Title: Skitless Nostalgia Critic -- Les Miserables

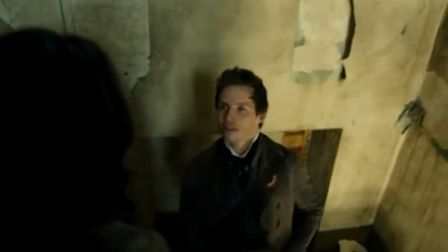Yes, and they tackle it in the most gritty and realistic way. Marius and Cosette meet up and they instantly fall in love.
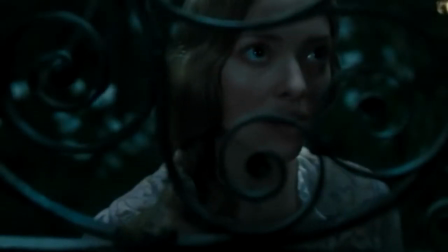That's stupid. Yeah, yeah, that is stupid. Not to mention the love triangle that generates between the two of them and Eponine.
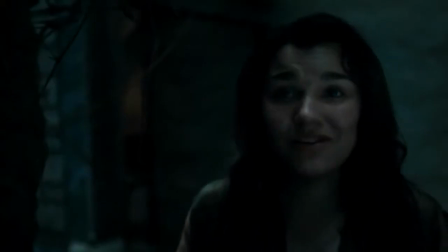And let me guess, the one that nobody loves is the one that has the most development.
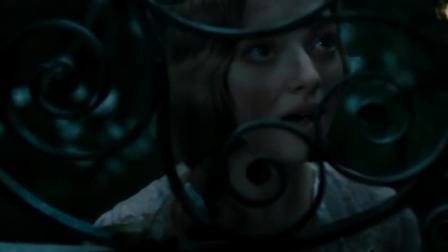Pretty much.
A heart full of love He was
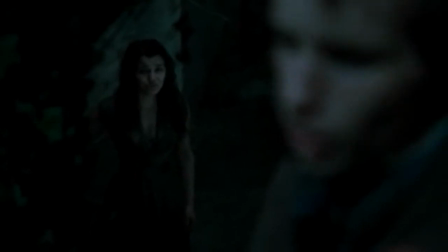never mine to leave A heart full of love Why
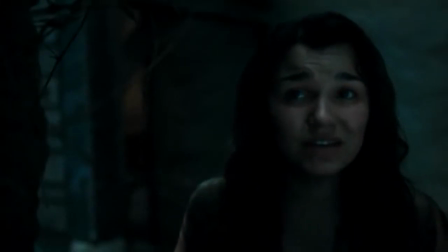repeat what could not be Harris is in the middle of starting revolution number upteen
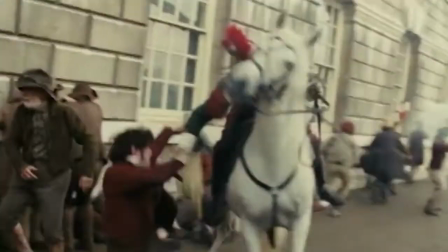kajillion because they don't like the way the poor are being treated This all builds up to the big attack led by the
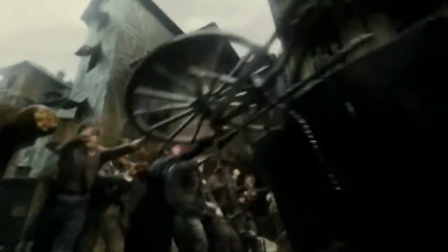peasants of the town as they set up the barricades all over Now, in the state version, the barricades are giant,
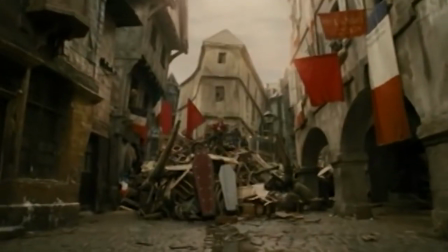massive sets, truly something to behold, but in this version, they're all squeezed into tiny corners of the town,
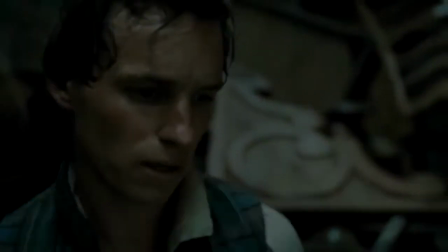allowing, of course, to get nothing but countless more close-ups, because the cinematography in this film is awful.
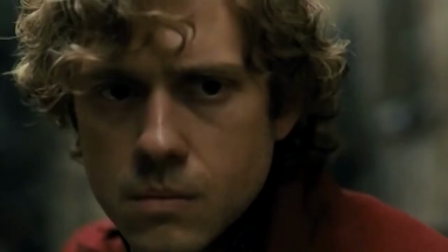I want to feel emotion for these people, not count how many zits they have.
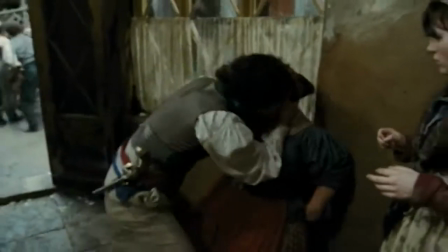So Epineen disguises herself as a boy, which is pointless, seeing how there's clearly women in the barricades in this version, and sacrifices her life to save her not-boyfriend.
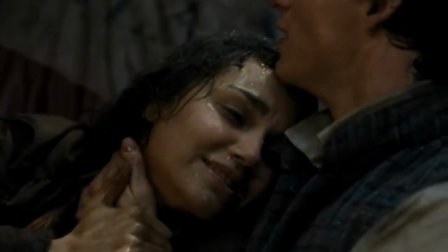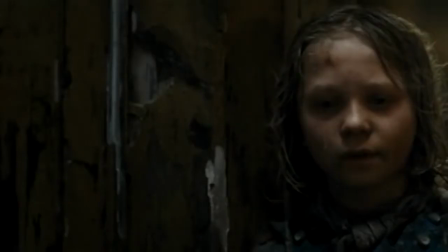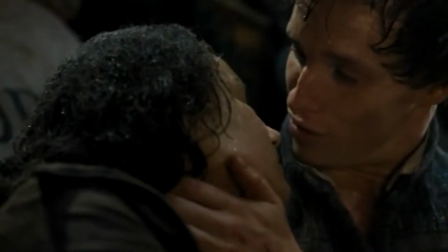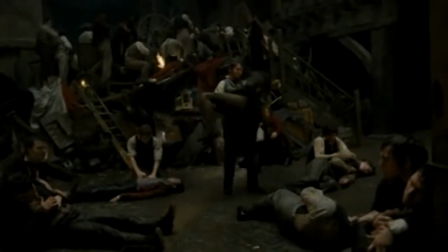He, of course, shows his devotion and respect for one that loved him so much by immediately sending a love letter to his real sweetheart.
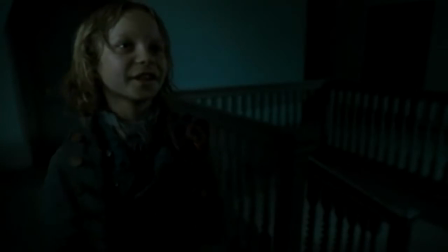Hey, three's a crowd! But a knight's interception by Valjean, who grabs the letter and decides he should go down there to protect Marius,
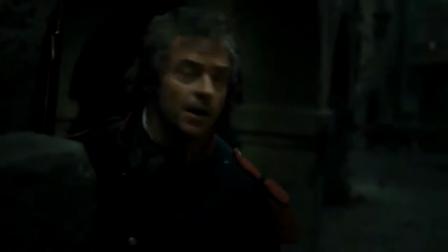as he might be the only hope his daughter has to living a civil life given the social and financial status of her father.
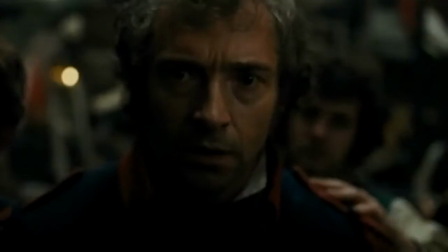But not before secretly freeing a captured Javert, as he knows the Rebels would most likely kill him.
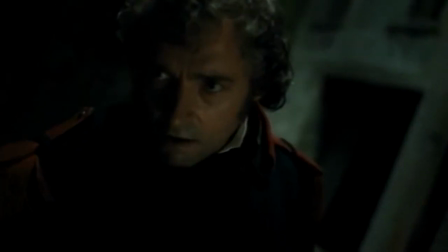And strangely enough, Crow does manage to act in this scene.
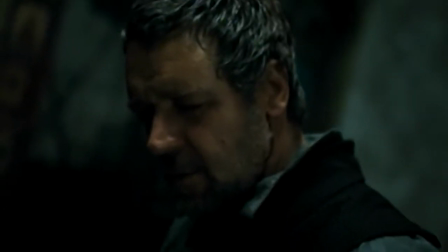For a brief moment, it actually sounds like he gives a damn.
Once a thief, forever a thief.
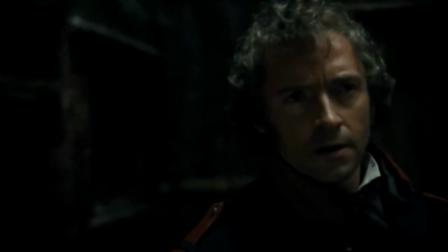What you want, you always steal Yes,
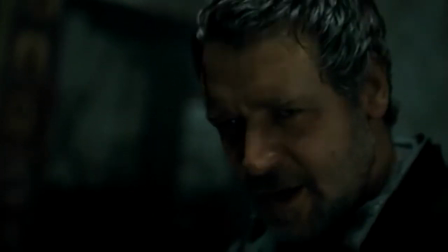Faljean, you want a deal Shoot me now for all I can Ah,
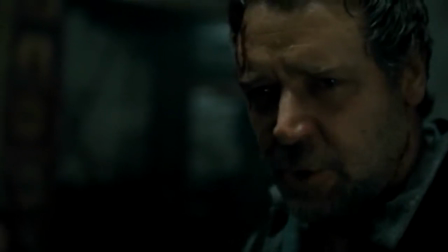there he is There's the autopilot schmuck I remember He sucks so much He has Oscars
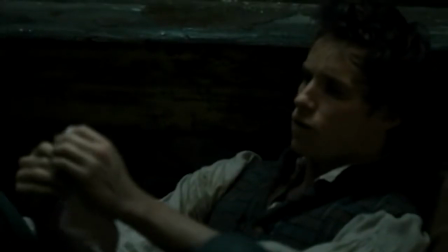Faljean then sings about how important it is to protect Marius Describing him like a son A son he's only known for a few minutes
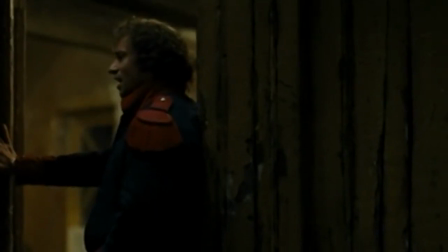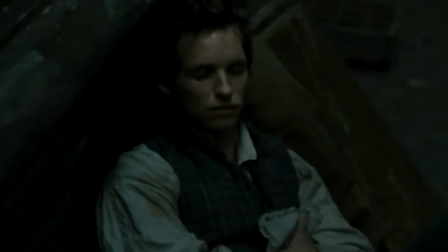This is especially disrespectful to the original, as the song was supposed to be sung quietly and soothing.
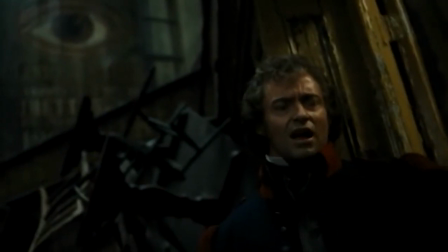Here he belts it out.
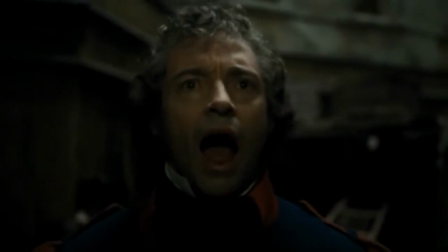If I die, let me die.
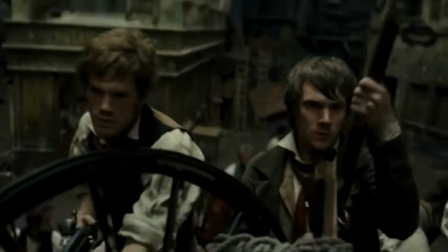I'm surprised he doesn't wake up the entire army. The next day, it looks like our revolutionaries have no chance.
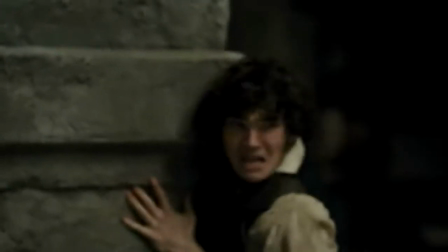You have no chance!
In one of the more touching scenes, the young boy Gavros sacrifices his life to fight for what he believes in.
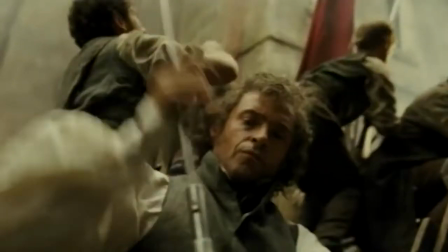This leads to the final battle between the soldiers and the rebels. Oh, I do hope it's all done in close tight shot so that nobody can figure out what's going on.
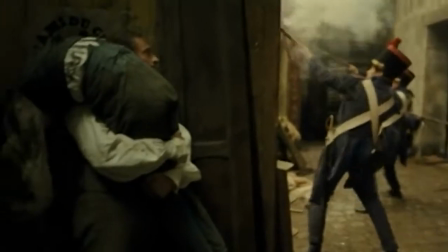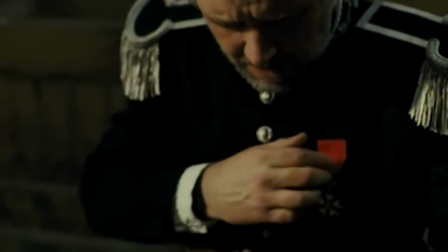Javert looks over the destruction and gives a very tender moment, handing over his medal to the dead boy for his bravery.
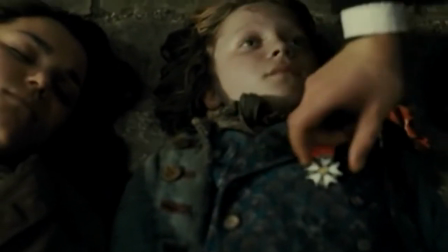Now, this really begs the question. The symbol for Les Mis, both the movie and the stage production, is the child Kazette.
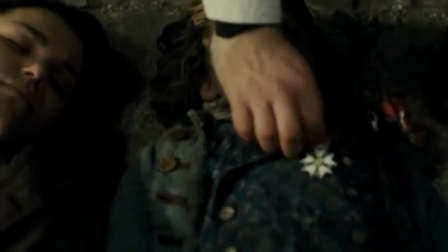But shouldn't it be the boy Gavrache? I mean, what does Kazette do?
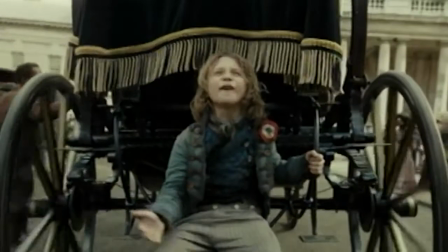She looks scared and gets married. Gavroche is constantly active, sacrifices his life, and has much more of a character.
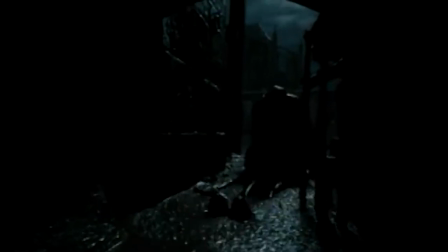Why isn't he the symbol of the movie? Valjean manages to escape with an unconscious Marius and come across Javert waiting.